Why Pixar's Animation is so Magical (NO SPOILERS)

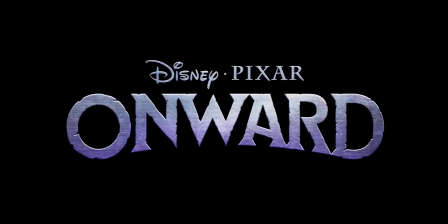0:00 Onward is Pixar's first big movie of 2020 and if you didn't get a chance to watch it in theaters thanks to
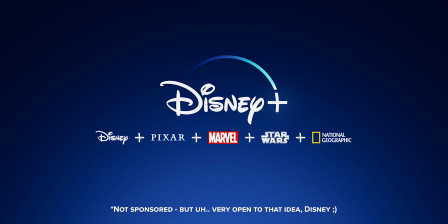0:04 Disney we can now watch it on Disney Plus and the first thing I want to tell you is that while I will be showing some clips from the movie to break down some stuff here I will not be showing anything from the second half so I will not spoil it for you if you don't care about spoilers you psychopath go watch the movie anyway and for the rest of you who have already seen it I'm gonna dive into five different categories of different things that I think Pixar did a great job on from Easter eggs and references that everybody's gonna love your technical and visual details some some mechanics, some performance and acting choices. There's a lot to look at. And if you're new here, hi, I'm Sir Wade and we do a ton of animation stuff here on the channel. So if you want to see more content like this, hit subscribe and if you want to let me know what other stuff you want me to make, drop it in the comments or hang out with me three days a week over on Twitch. Links for everything down below. So with that, let's jump into Easter eggs and references.
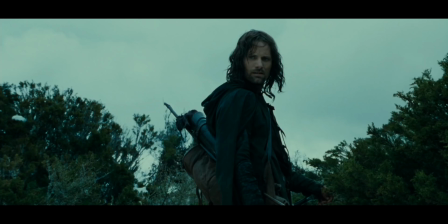0:48 Now this first one I saw the first time I watched the movie and I caught it right away. I was actually really excited about it because I'm a huge Lord of the Rings fan, the Burger Shire. The Shire here referencing Lord of the Rings, where the Hobbits come from and the question that Pippin asks to Aragorn.
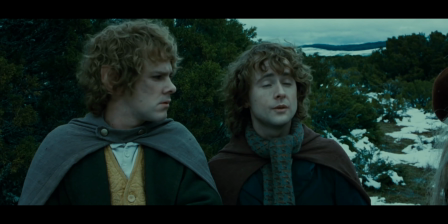1:00 What about breakfast? We've already had it. We've had one, yes. What about second breakfast?
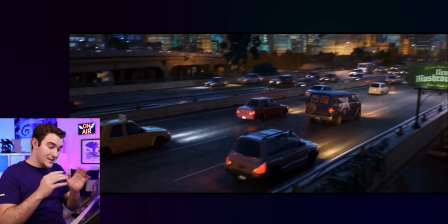1:06 Something the next scene has that I absolutely love. If you've worked in retail or food service, you've probably seen this face before.
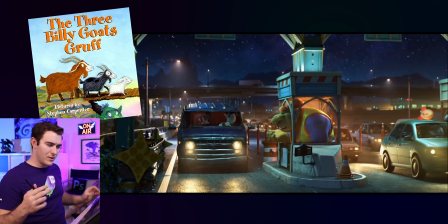1:11 In this case, we've got a reference to that children's book, The Three Billy Goats Gruff, or The Three Goats, or whatever the name of it is, because we've got the troll under the bridge.
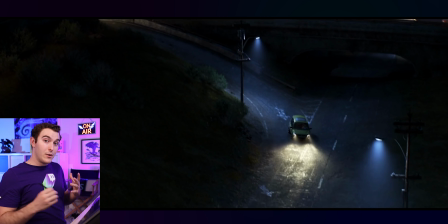1:19 I should also point out the Pizza Planet truck, because people are going to start to notice this. I want to let the record show that I found it first.
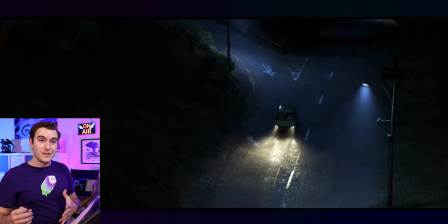1:24 Thank you very much. Moving on. Take that, BuzzFeed. Now, a lot of us know that Steve Jobs had a really big part in kind of growing Pixar into what it was.
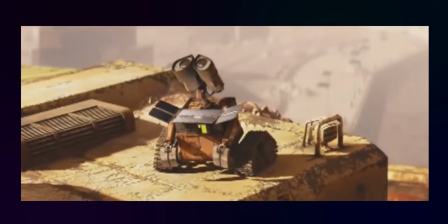1:31 So seeing Apple products or sounds from them is not new to you. But here's some fun stuff on this quote unquote iPhone.
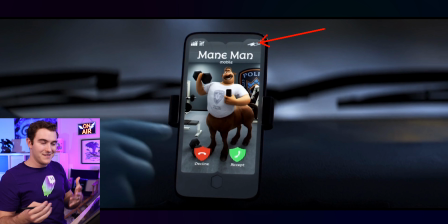1:38 You've got the power indicator, which is like a lightning bolt because you know, they don't have batteries, they had magic, so there you go.
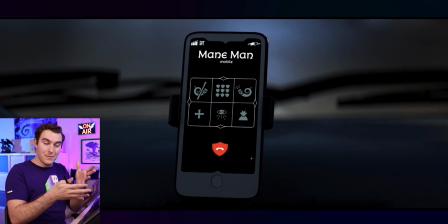1:43 When we think of what we call people on, we think of a phone, but in more medieval terms, you'd think of maybe some kind of horn that you would blow.
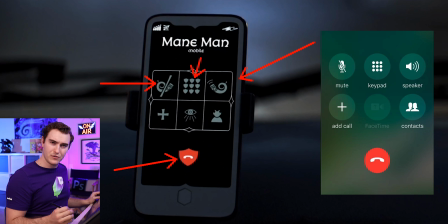1:53 You've got these horns here. Shields seem to be the things instead of circles for buttons. and you've got this little pointy ear and horn person.
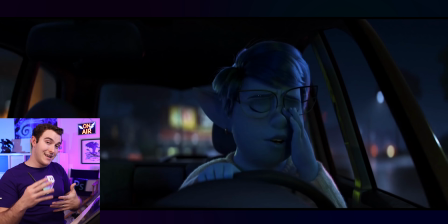2:00 Also, just to point out the incredible work being done by the lighting team here, you've got all these different lights from the stoplights, different signs illuminating the scene in different ways.
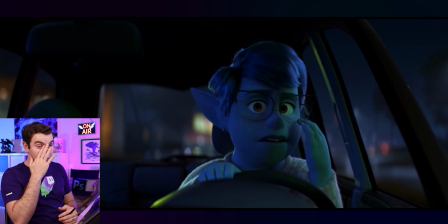2:08 Really nice, and some great animation with secondary action of a character rubbing their eye. Something we don't really notice, but it's there.
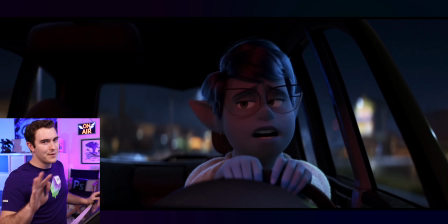2:14 It makes us feel like this character's real, but we're not in performance yet. We'll come back to that stuff.
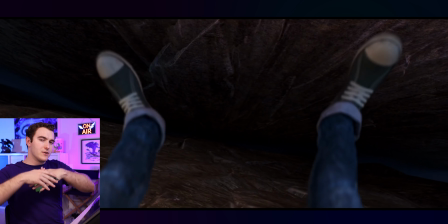2:17 This one is one for those who have seen the movie because this is going to be a reference to the overall story that's taking place and not so much an external thing.
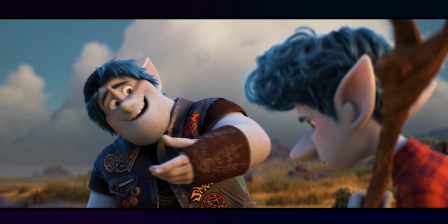2:24 Okay, so now you know the worst that can happen, so there's nothing to be scared of, right?
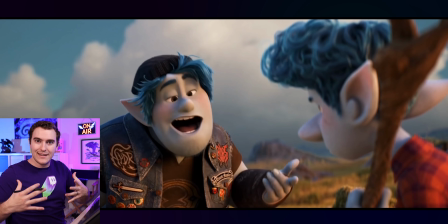2:29 It's something that for us helps inform who Barley is, how he acts in his way of seeing the world, and we learn a lot more about where that comes from later on.
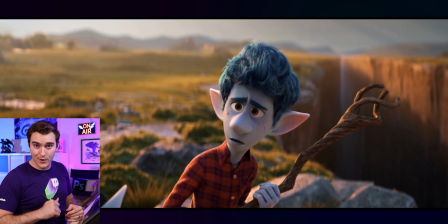2:36 So you can connect those dots on your own. Now we're gonna mix it up. I'm gonna go in no particular order, but we're gonna see some technical setups and details, some visual details, body mechanics and animation, character performance and acting, all that stuff. Let's do it.
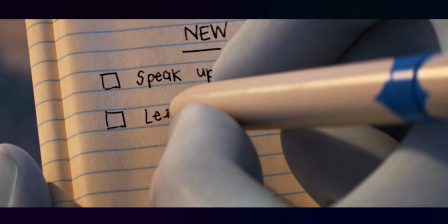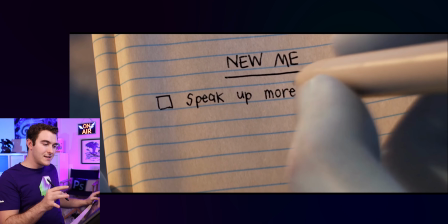2:52 Something I love about this scene is the complexity that's hidden behind the scenes.
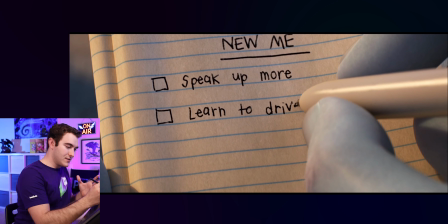2:56 We just watched the scene and we appreciate it, but those of us who animate, we know that there's some kind of a texture being revealed here as you're writing on it. You've got to constrain the hand and the pen and the notebook all together and drive that from a specific, probably a locator.
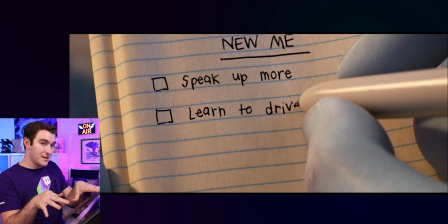3:08 You got to pick what's kind of moving this whole system and retain that flexibility.
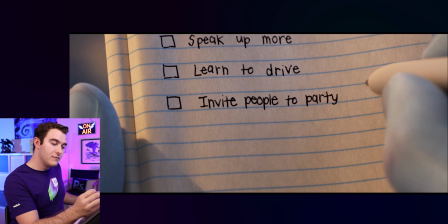3:12 But the main thing I wanted to point out is that when he's writing on the paper, look very closely at the lines of the paper.
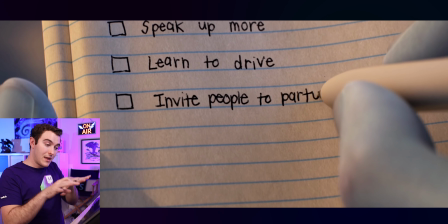3:18 That paper is going to actually have a give to it from that pressure. So that's actually included and deformed into that paper mesh.
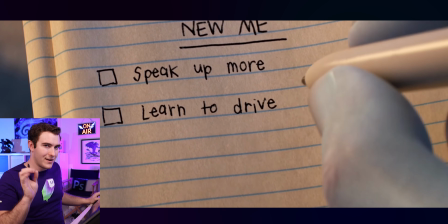3:24 And it's very subtle, very nice. Here's a visual detail.
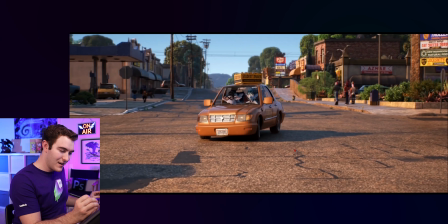3:27 You guys ever driven around on the road and seen all this like nasty looking stuff on the road, all this kind of like tar they used to fill up holes and stuff?
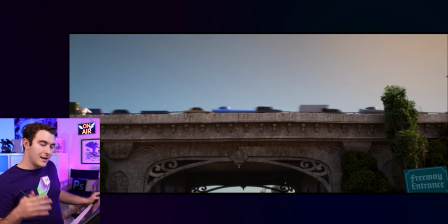3:35 They really captured that feeling here on this road. I also want to point out that as we get a closeup of the car, look at all this like gunk,
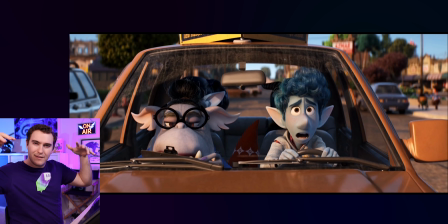3:43 all this dirt and kind of the rain, you know, it rains and it kind of washes off pieces of the car.
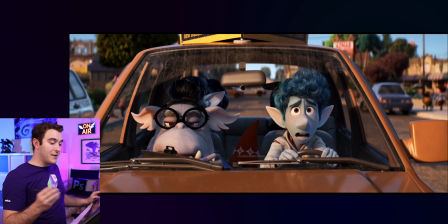3:48 And do you see how it kind of ends here? There's almost like a clean line. I'm guessing that's the windshield wipers, you know, where those are able to actually clean.
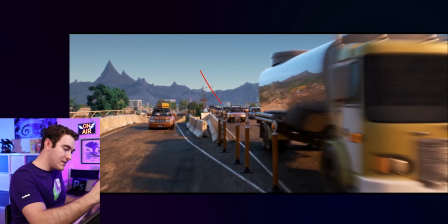3:54 And as we get onto the freeway, check this out. Watch these little guys, these little like pole thingies. Watch what happens when this big truck drives by.
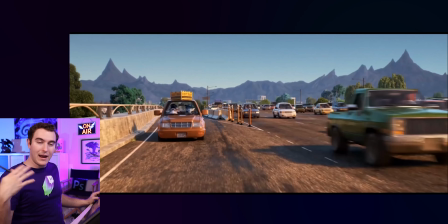4:04 They actually wiggle because of the air pressure differences from that car wishing by.